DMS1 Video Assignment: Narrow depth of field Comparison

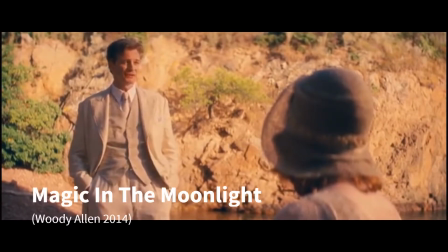This first moment shows Colin Firth and Emma Stone at the beach in an isolated scenery.
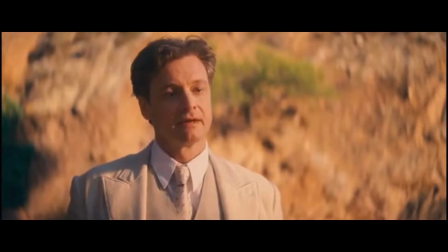The narrow depth of field gives an extra dimension of isolation that furthers the viewer even more away than from reality.
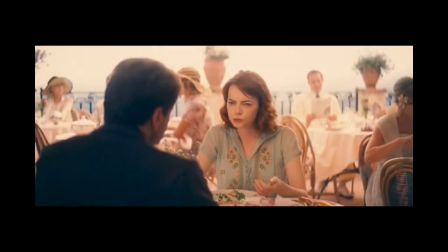The isolation then takes Emma Stone and overall creates an atmosphere of romance.
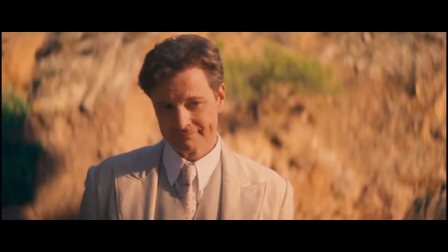Once isolated, the secondary effects kick in. Seeing Colin Firth alone makes him vulnerable to this love moment.
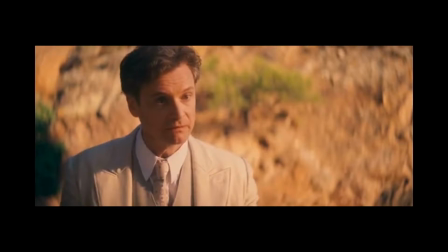This vulnerability is then associated with empowerment, as it shows courage in the bare seduction.
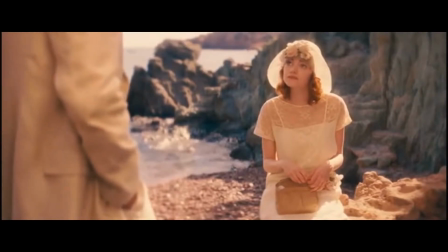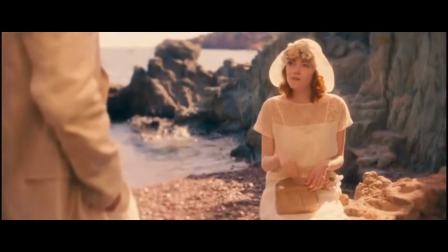As Klimt shows it in his painting, Le Baiser, this love moment is like two isolated people falling in love.
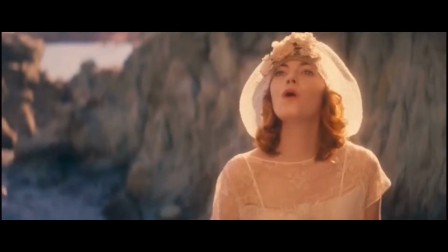In cinematic terms, the narrow depth of field creates the isolation and effects of love and how we perceive it.
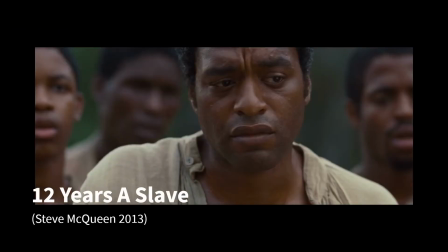This same stylistic aspect is shown in 12 Years a Slave, however not demonstrating a romantic love,
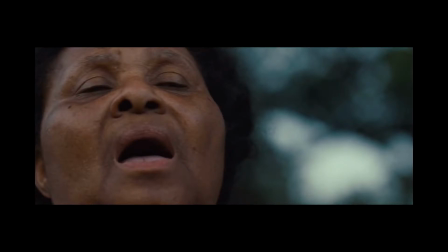but rather a continuous love and support within the slave community.
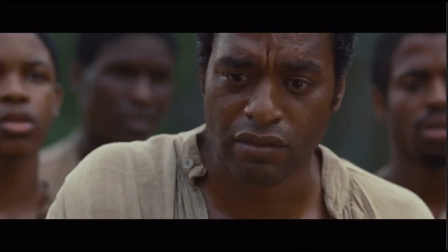This gospel prayer scene shows the overflowing love for a slave that has passed away.
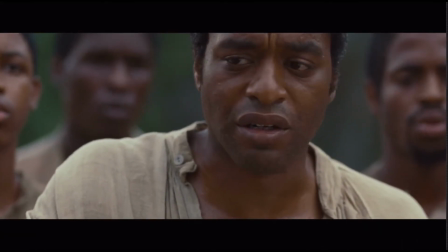The narrow depth of field puts the focus on Ejiofor's painful expression.
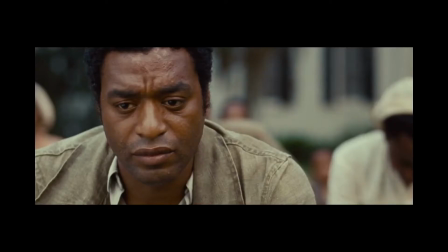This is at the same time vulnerable in the scene and powerful from the community.
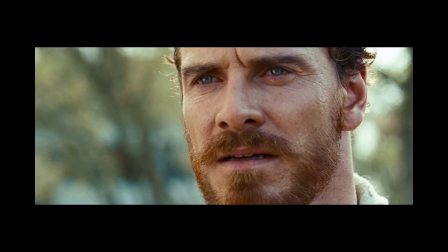In this scene, the focus is put on the innocence of a youthful love. The lobby boy gives a gift to the baker of the Grand Budapest Hotel.
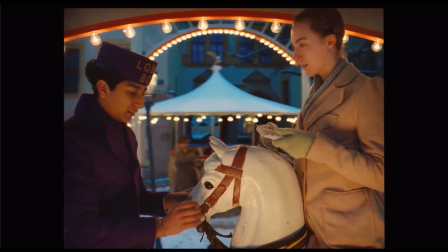This leads us to the extreme narrow depth of field. It is emphasized with the background that mimics the warm and fuzzy feeling that you get inside.
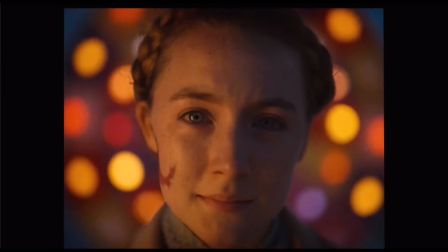It is vulnerable as the feeling that one gets for his or her first love, and powerful because it sticks with you forever.
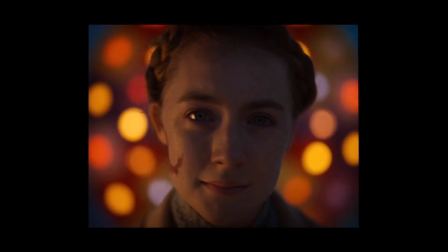This feeling is yet again made visible and almost tangible with the stylistic aspect.
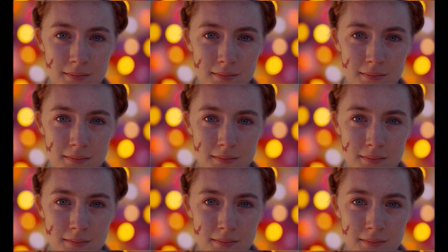The same goes with Origins by Mike Cahill.
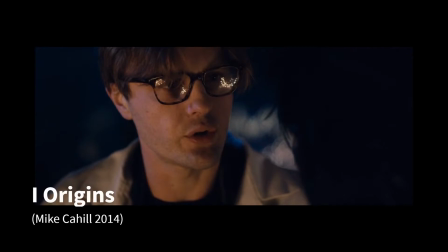This moment when the scientist meets eyes that are for him life-changing.
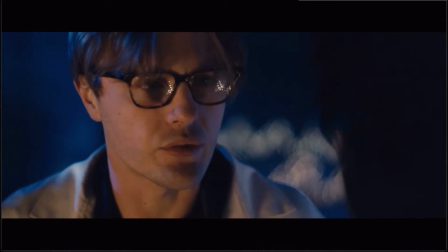All the focus is put around his emotions and what he feels during this moment.
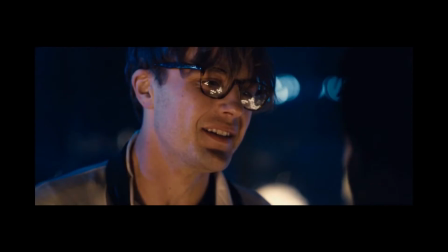It's another love scene. As the scientist goes out on the balcony to smoke a cigarette, he then meets the mysterious woman.
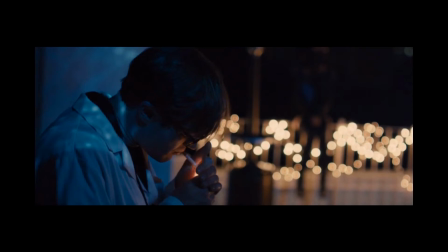Compared to the previous scene, the isolation here is more dominant, as both characters are isolated.
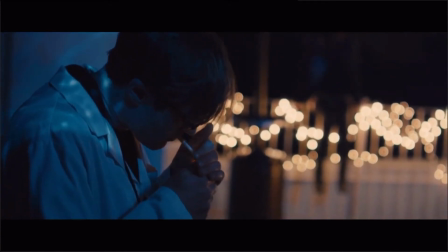It shows a vulnerability for both characters with an extra emphasis on the scientist. The woman with the mask shows power and mystery, and the scientist's vulnerability and curiosity.
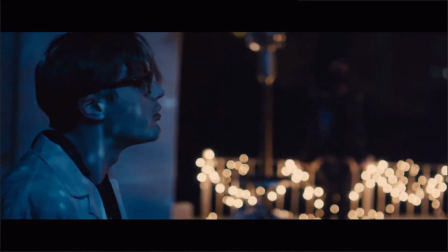There is the same phenomenon of isolation in The Revenant, created by this stylistic aspect. This shows empowerment through the lonely child clip and vulnerability with DiCaprio.
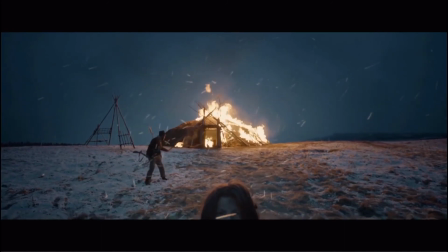With all of these different examples, whether it be through love or not, the narrow depth of field creates an isolation that shows an outstanding effect of powerful vulnerability.